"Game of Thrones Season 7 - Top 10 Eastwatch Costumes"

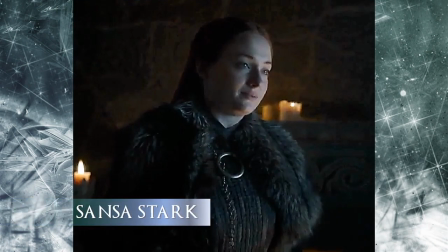746s
It was a difficult week for Sansa, but her appreciation for pretty things is evident in this beautiful gown. Of course, we've seen it before in both the HBO teaser and the Entertainment Weekly photoshoot, so there were no real big surprises here. Again, it's so hard to see because Winterfell is so dark,
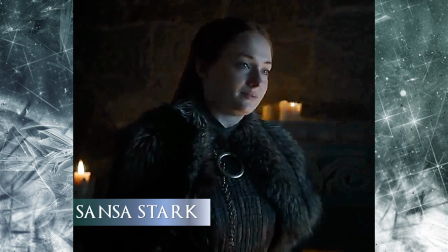763s
and unless the characters are in the courtyard or at the weirwood trees, we can't really pick up on the details.
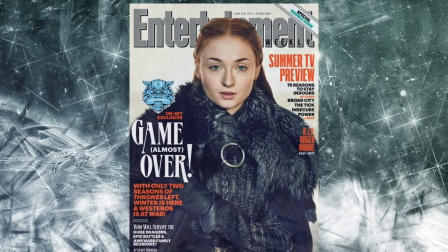770s
Hopefully we'll get a better view soon.
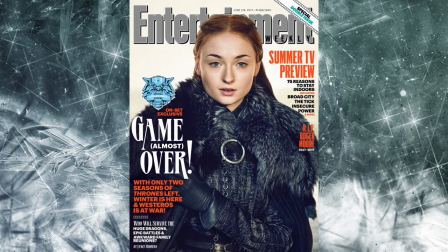772s
And one thing that I appreciated for this episode is that Sansa wasn't wearing her cloak and she just sported her little wolf pelt.
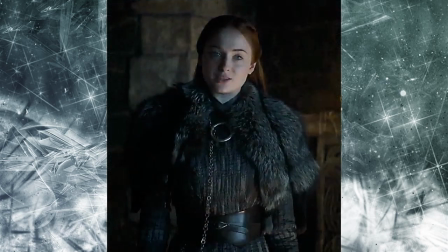779s
Sansa repurposes the belt, which according to Clapton serves as an armor to protect herself against Littlefinger,
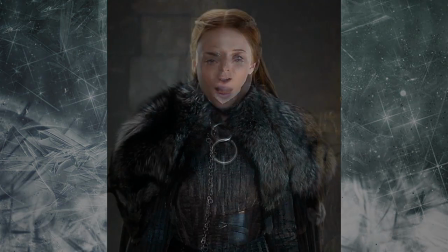786s
and her silver circle pendant with her needle. Clapton says of the fabric print, there's an element in the dress of her mother.
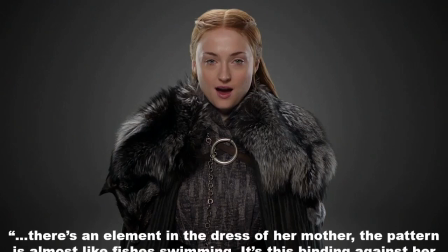794s
The pattern is almost like fishes swimming. It's this binding against her vulnerability.
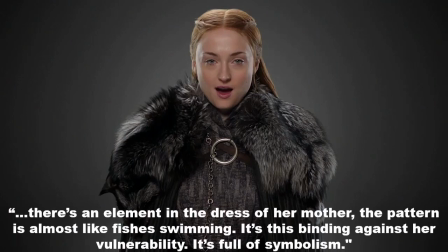800s
It's full of symbolism.
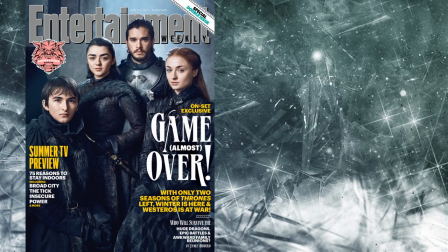802s
Here's the only shot I have of her in her gown without the cape and fur pelt, and sadly, it's behind the text of the Entertainment Weekly cover. But you can see this almost samurai-style collar. The gown is overlapping right over left with the shoulder pieces resembling the lamellar cuirass of the samurai armor.
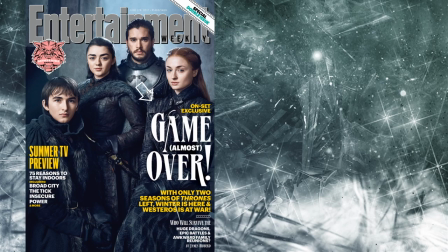821s
And it's also interesting to note that while Michelle Clapton says that the fabric looks like swimming fishes, I mean, maybe in a severely abstracted way, I think the pattern looks more like the sigil of House Bolton,
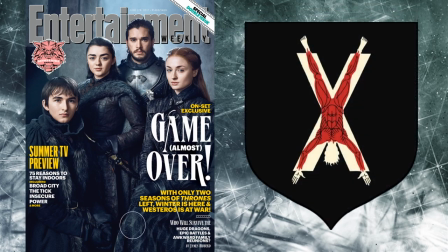834s
which is a flayed man hanging upside down on an X-shaped cross.
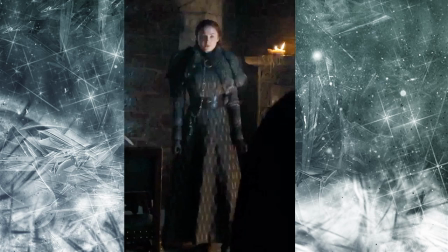839s
The hourglass silhouette of Sansa's Season 7 dresses, as viewer Professor Cecily pointed out, are similar to the late 19th century gowns. Clapton said in an interview, her dresses are also tightly laced on, incredibly difficult to remove.
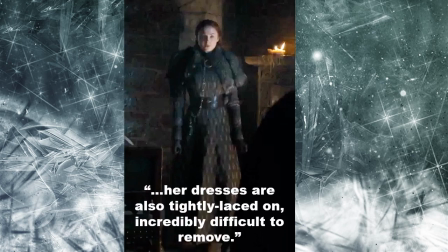855s
And given the silhouette, it appears that Sansa is also corseted under her gown. This contributes to her straight posture as well, because the boning makes it difficult to slouch.
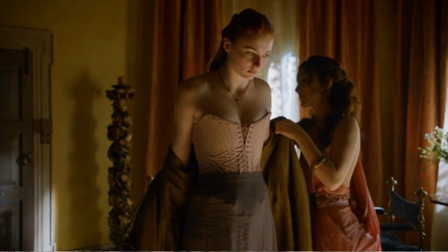868s
I'd be curious to know what type of foundation garment Sansa wears, but I know that back in Season 2 she wore this style of stays.
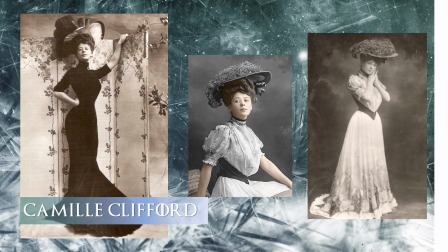875s
Here's an example of this style of silhouette. Pictured here is actress and model Camille Clifford, a favorite model of artist Charles Dana Gibson. The hourglass silhouette defined the Gibson girl ideal style in the late 1800s. Her blouses are more pigeon style,
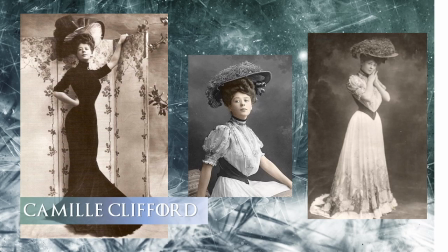892s
bloused above the belt, but you get the basic idea, especially in the belted outfit in the center and on the right.
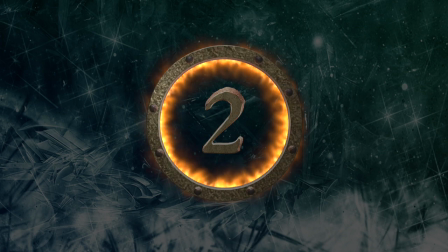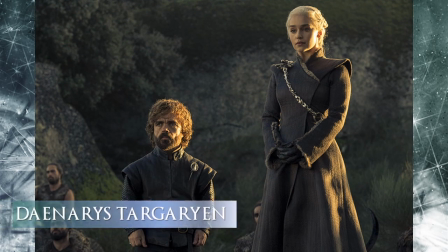905s
Moving into colder weather, Dany has a new outfit. She actually wore it back in the episode Spoils of War while riding Drogon, but it was such a brief glimpse at the costume that I didn't bother to include it last week. I will state, however, that I think it was a bit ridiculous,
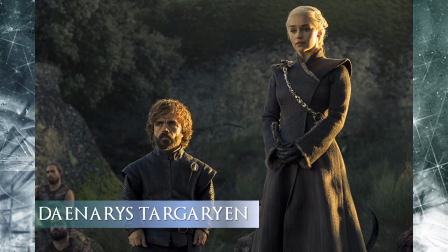920s
that she's flying the equivalent of a 747 while wearing a coat dress, even if it has a bit of fur lining to it. And to add to the suspension of disbelief, she looked absolutely pristine and without any kind of dirt as she arrived to burn the Tarly boys to a crisp.
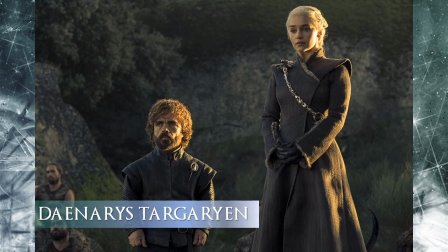936s
Anyway, let's move along. Here's a good look at the outfit.
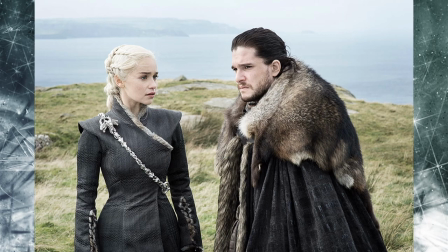940s
It has the Cobra-style collar implemented into the dress, with a right-left crossover asymmetrical style cut, again with the Asian inspiration. According to Clapton, the collar is intended to be Dany's version of armor.
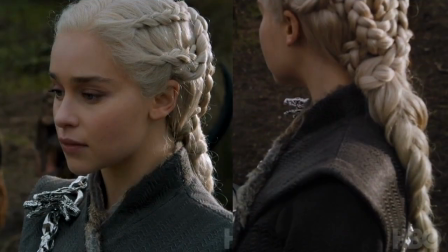954s
The fabric appears to be herringbone or a zigzag motif. There was some suggestion that played homage to Jon Stark's sigil, but I found that a bit of a leap, and I think it might be more representative of a chevron pattern that we keep seeing in the costumes.
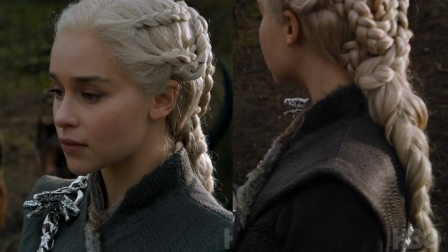971s
I'll get more into that in the next episode. And as far as the fur trim on the collar and lower sleeves, which are mimicking Jon's, sure,
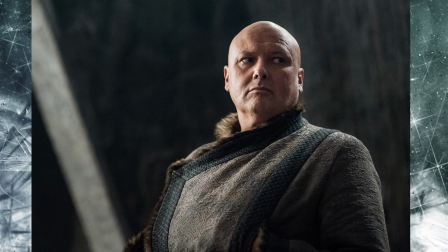978s
there is that, but we should also remember that Varys also wears a similar style costume.